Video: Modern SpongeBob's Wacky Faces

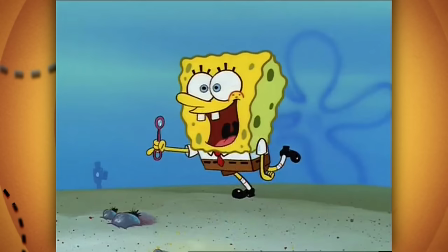8:14 The fact that they were able to create these really funny pieces for episodes and then punch up the story and dialogue later on.
There's a time and a place for a script-driven show, there's a time and a place for an artist-driven show, and I think SpongeBob works best because it's a cartoonist-driven show.
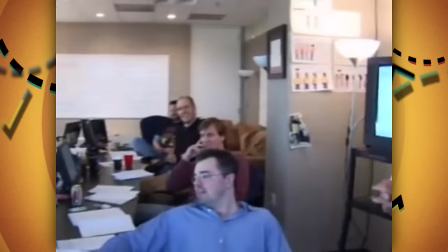8:30 And we got to do a lot of cartoon gags. Exploited animation as much as possible.
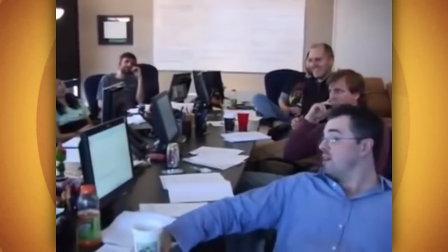8:35 Now, the opposite to this would have been a script-driven series, where a writer or a group of writers sit down and create a script for an entire episode,
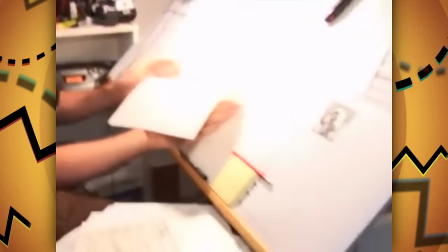8:41 which is then handed off to artists to storyboard art for the animators.
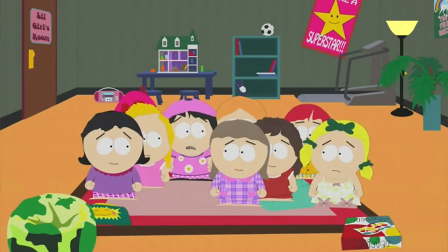8:44 The advantages to this are obviously that when writing out an entire script, you're able to focus on the stories and the characters more cohesively, while the artists can then focus on, well, the art.
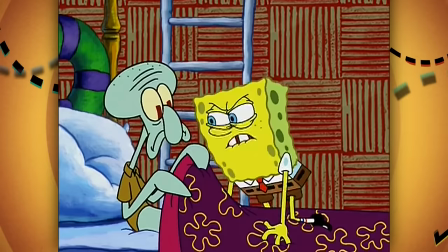8:53 Letting them go crazy and do whatever they want within the confines of what the script calls for.
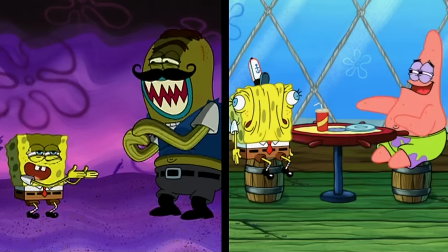8:57 You know, they don't have to worry about also writing and making sure the story is still progressing, as all of that has already been laid out.
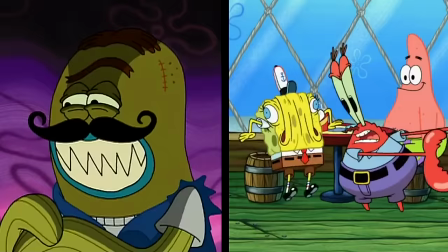9:03 I think it's interesting to talk about, as funnily enough, both of these eras,
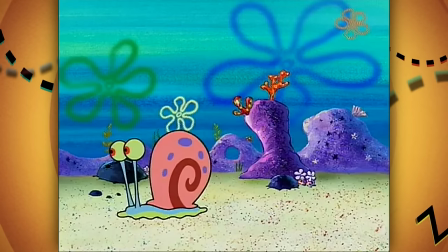9:06 pre-movie SpongeBob and post-sequel SpongeBob, use the opposite method you would initially expect them to.
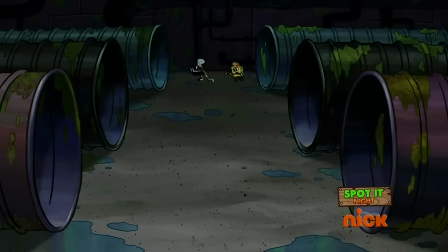9:12 Early SpongeBob, you know, the one with more stiff animation and more focused on dialogue, was board-driven.
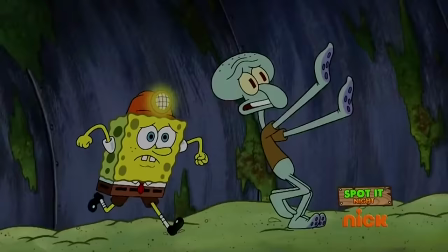9:17 It starts with the artists, whereas more recent SpongeBob, basically everything after the second movie, switched to being script-driven. Ironically, SpongeBob's animation at its most expressive starts with a writer. But the more you think about it, the more it makes sense.
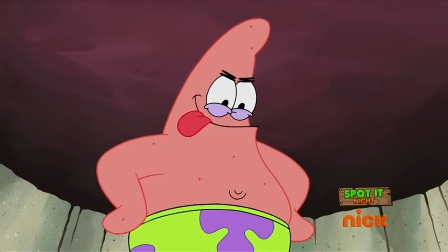9:30 Without having to worry about writing the story and figuring out where the characters are going to end up,
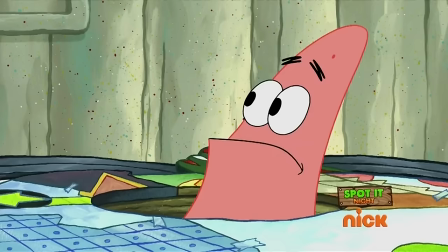9:34 the artists have a pre-existing piece to work off, allowing them to put all their attention on pushing the characters to their extreme,
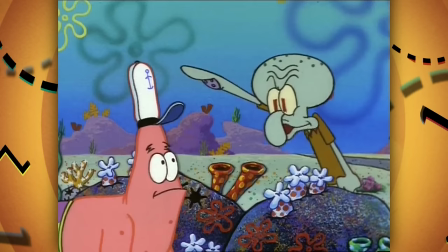9:39 posing and expression-wise.
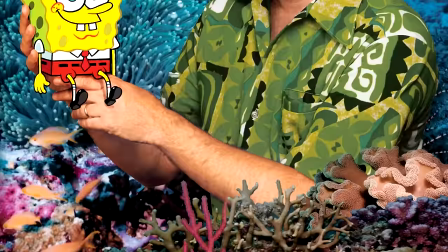9:41 Something worth noting is that the series creator, Steven Hillenburg, wasn't much of an animator in his early days, instead famously starting out as a mere marine biologist. Yeah, dude, why not do something that'll actually help the world, like drawing funny cartoon characters? And so that's just what he did.
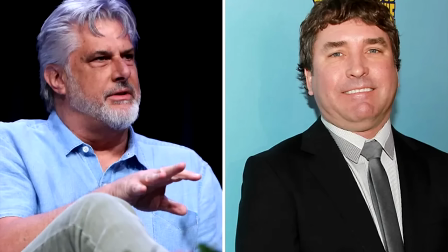9:55 Going to the California Art Institute, also known as the dreaded Cal Arts,
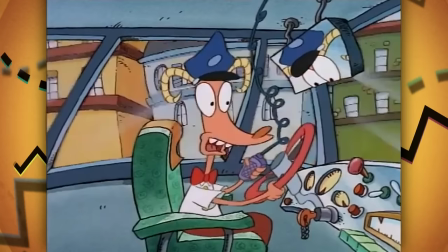10:00 where he befriended Joe Murray, who would later enlist Hillenburg's help, making him a director on his new show for Nickelodeon, Rocco's Modern Life.
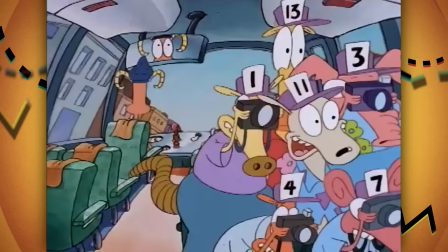10:06 Rocco is also a board-driven show, meaning it's what Steven would end up having the most experience with.
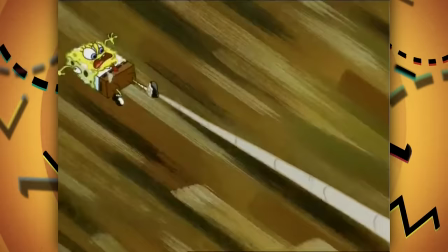10:10 So it makes sense that when given the chance to make his own series for Nickelodeon, he would adopt that same method, along with his general love for old Looney Tunes and the like.
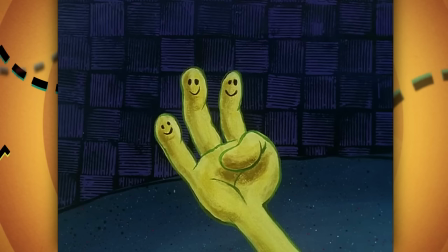10:18 I think this is why if you look at season 1 of SpongeBob, the closest thing I'd compare it to would be Rocco,
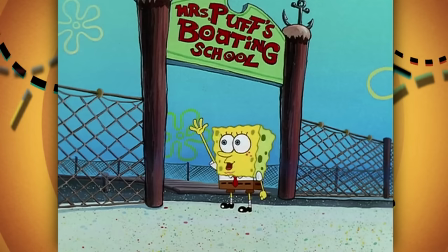10:22 where the character's expressions are pursed and emphasized, but the animation itself remains rather simple aside from a few select scenes.
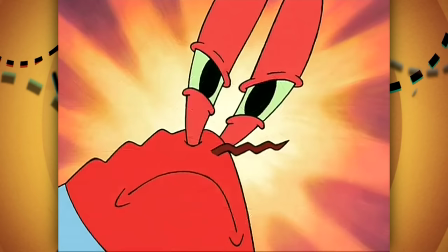10:29 With how hard it was producing quality animation on cells with a TV budget in the 90s, it made sense that when you're not able to afford to do a whole lot with your animation,
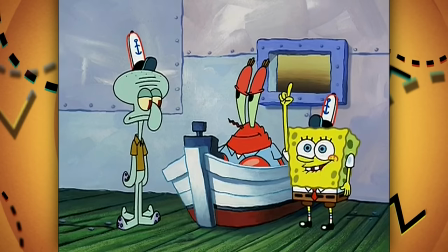10:37 that you try your best to ensure that the show at least looked consistently good, with characters more often than not standing around in their base model sheet layout cycling through select Mars,
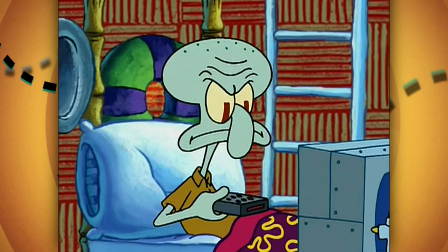10:45 which allowed them to allocate that extra time and budget that saved on scenes that were more visually interesting.
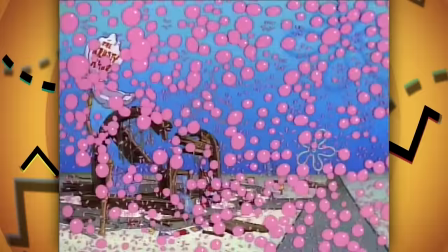10:49 Really, in its early years, there wasn't that much special about SpongeBob's animation. It wasn't bad by any means, but it sure wasn't pushing any boundaries.
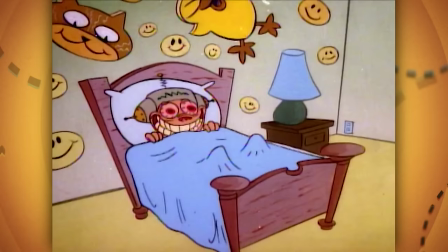10:56 If you want that, then just check out Ren and Stimpy, where the artists were encouraged against using model sheets, so that each pose,
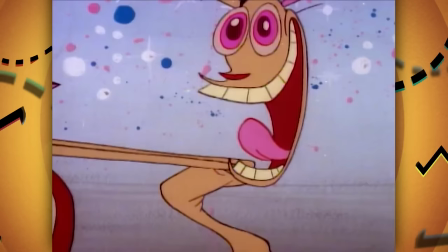11:02 each face, every single drawing could look entirely different, doing just about everything in-house.
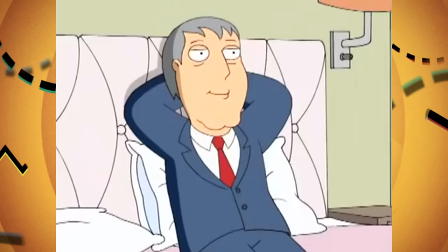11:08 Whereas other shows were outsourcing their animation to different countries so they could cut costs, sacrificing quality in the process.
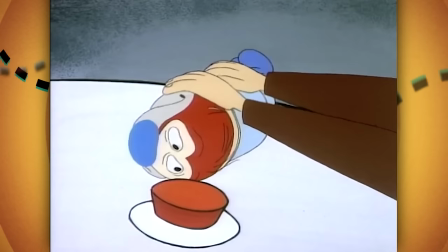11:15 But as a result of its much more ambitious animation and incredibly high standards from its creator John Kricfalusi,
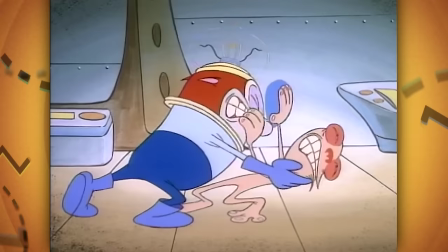11:20 Ren and Stimpy became an infamously hard show to produce and work on, with everyone and their mother knowing about John K's eventual firing from Nickelodeon.
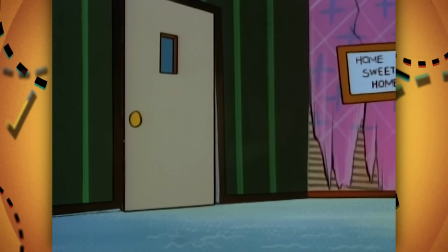11:28 There is merit to the idea that the end justifies the means, that if it weren't for all the dozens and dozens of scrap drawings that never saw the light of day because they just weren't up
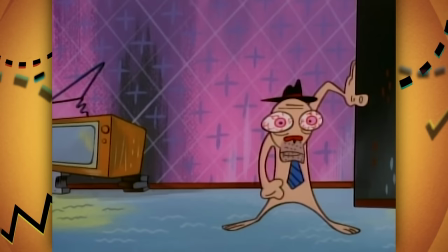11:36 to snuff, that we wouldn't have a show that blew people away like those early Ren and Stimpy's did.
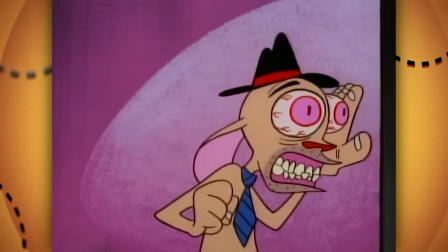11:40 But with that series crash and burn, I think it became apparent to everyone that that kind of ambition wasn't feasible with how animated series were produced at the time.
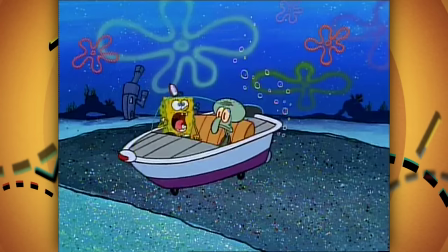11:48 And that's why I believe that pre-movie SpongeBob found this perfect middle ground between the two.
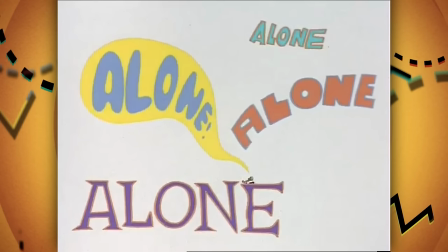11:52 It knew when to show off its visual chops, and because of that, those moments stand out more in comparison to the rest of an episode where characters just stand around talking.
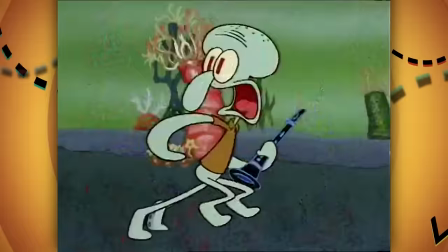11:59 Even adopting a couple techniques not started by, but at least popularized by the Ren and Stimpy crew,
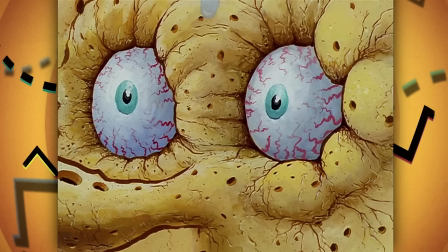12:04 such as having these static shots of the character but beautifully hand-painted in a way to emphasize something,
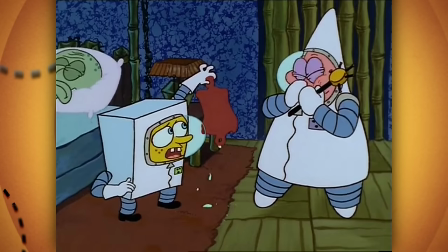12:08 whether it be an object or a face.
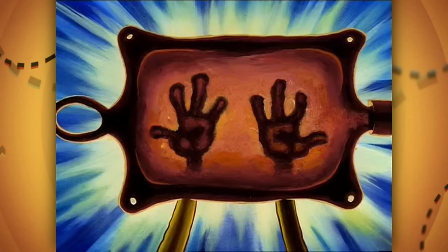12:10 The thought process being that if they're not going to animate it, you're at least looking at something that's so well done that you'll want to look at it for a prolonged period of time.